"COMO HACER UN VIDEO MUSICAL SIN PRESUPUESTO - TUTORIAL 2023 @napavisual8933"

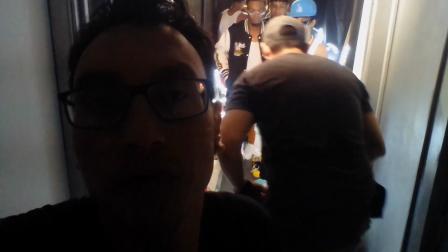243s
Ok, ahora con todo el crew, con todos los muchachos, se van a hacer unas tomas, como pueden ver ahí al final.
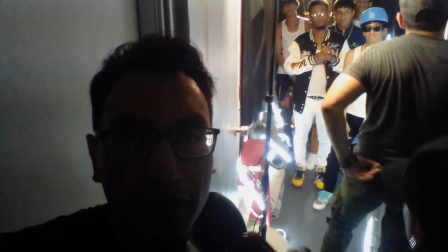253s
Todos los chicos allí y los muchachos cantando al frente y también otras tomas solamente con los chicos para hacer tomas de apoyo y con eso.
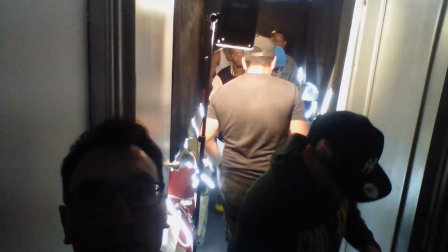261s
Y para que salga el crew completo.
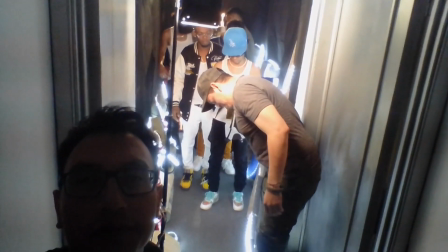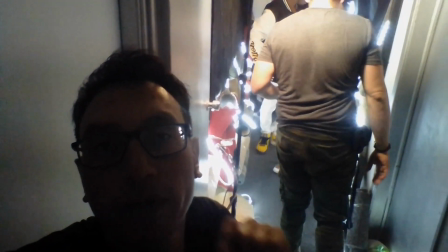269s
En este caso vamos a grabar con un lente 50 milímetros.
Acción.
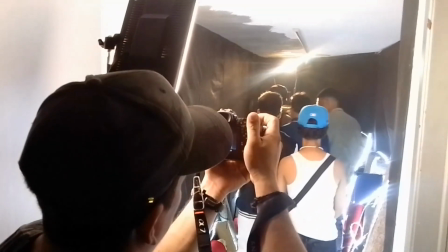278s ¿Por qué vamos?
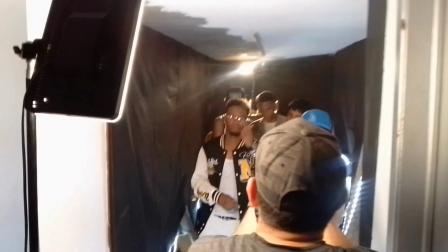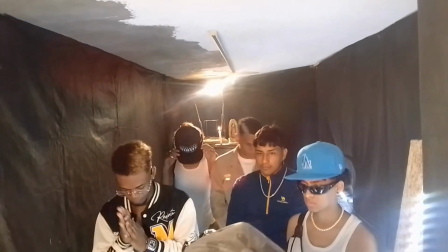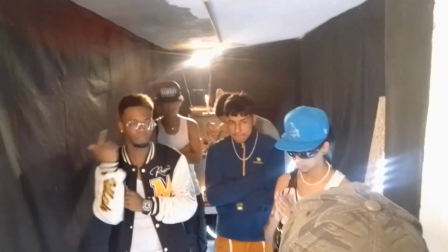294s Gracias.
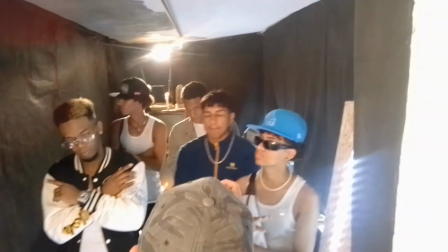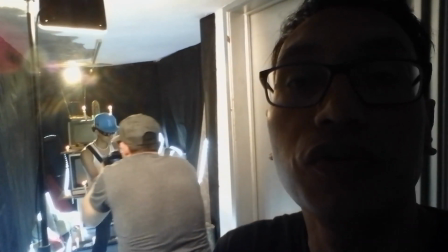301s
ahora venimos con las tomas de cada uno de los chicos que van a participar también en el video.
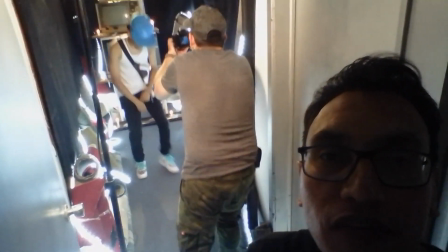308s
Aquí vamos con el primero y así sucesivamente se van haciendo tomas de apoyo a cada uno.
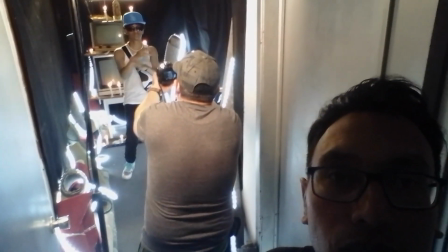Ok chicos, ya terminamos de hacer unas tomas en esta primera locación, en este primer espacio. Aquí es donde teníamos todas las luces LED junto, allá al final, no se nota mucho, pero están dos televisores, teníamos una Virgen de Guadalupe, porque la canción decía, la canción de mencionaban a la Virgen de Guadalupe, y bueno, la tomamos como referencia en el video. Siempre es bueno tener como referencia algún elemento que mencionen en la canción. Entonces, bueno, este es un pasillo de las oficinas aquí de las instalaciones que forramos con telas negras. Le metimos varias alfombras que tenemos también acá. Hicimos este espacio, lo recreamos así para hacer las primeras tomas. Ok, vamos a desarmar acá para ir a la segunda locación, el segundo espacio, para continuar armando el segundo set y continuar con las tomas del video. Bueno, nada, utilizamos luces LED, utilizamos la luz de frente, que es esta que me está iluminando a mí, y utilizamos una que está por allá atrás, que es el contrast, para levantar también y tener el personaje separado del fondo. Bueno, por aquí documentando todo. Si no se ve muy bien, es que estoy grabando con un telefonito que es de gama baja, pero bueno, estoy haciendo lo que puedo con este teléfono.
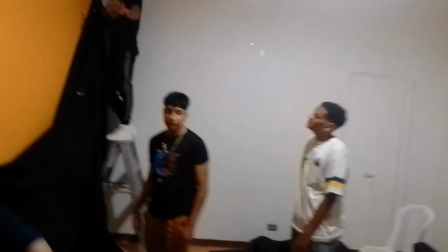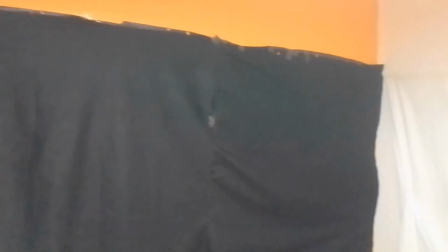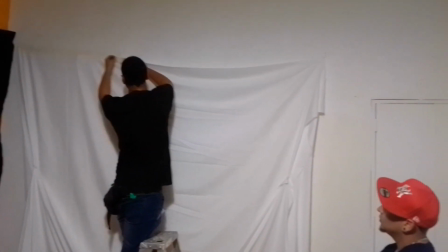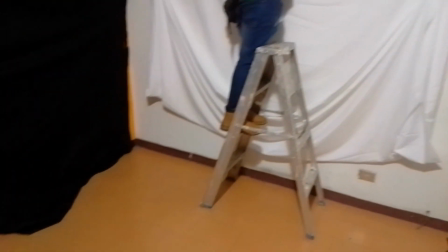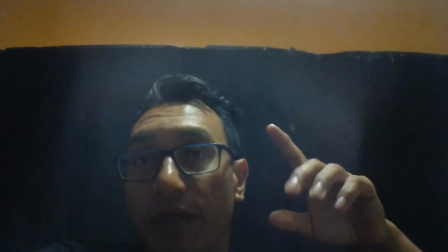434s
Chicos, como pueden ver, la pared amarilla o parte de la pared amarilla la forramos de tela negra para
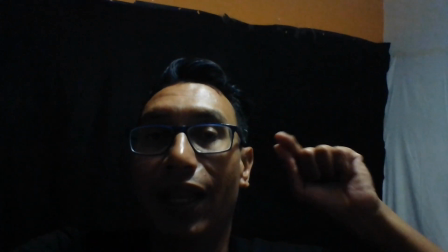440s
que el color amarillo no rebote en la piel de los chicos o de los talentos,
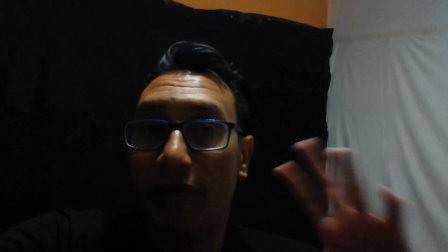445s
en este caso, sea para video o fotografía.
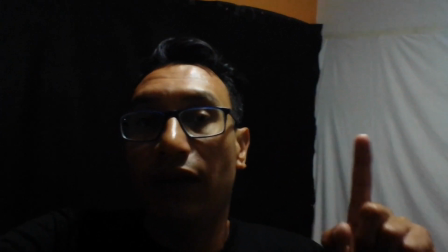449s
Siempre cuando tenemos un color que no es el que vamos a utilizar, tenemos que forrarlo con telas negras o hacer una bandera de corte,
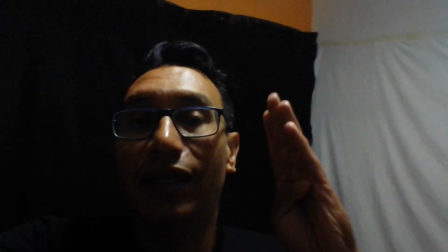456s
algo que nos impida que se refleje el color en nuestro talento.
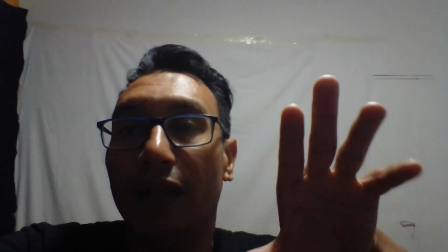461s
Ok, de este lado tenemos la tela blanca que voy a utilizar de fondo principal.
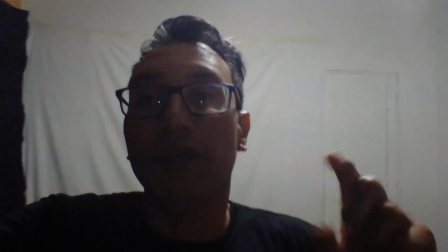467s
Ok, ¿cómo vamos a iluminar? Vamos a utilizar dos luces que van a apuntar directamente al fondo blanco, a la tela blanca,
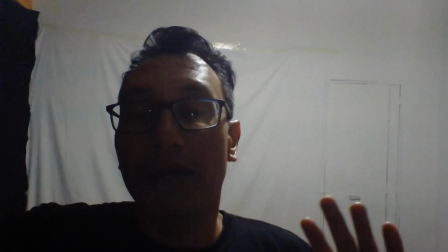475s
para que me ilumine completamente la tela blanca y me despegue el talento del fondo.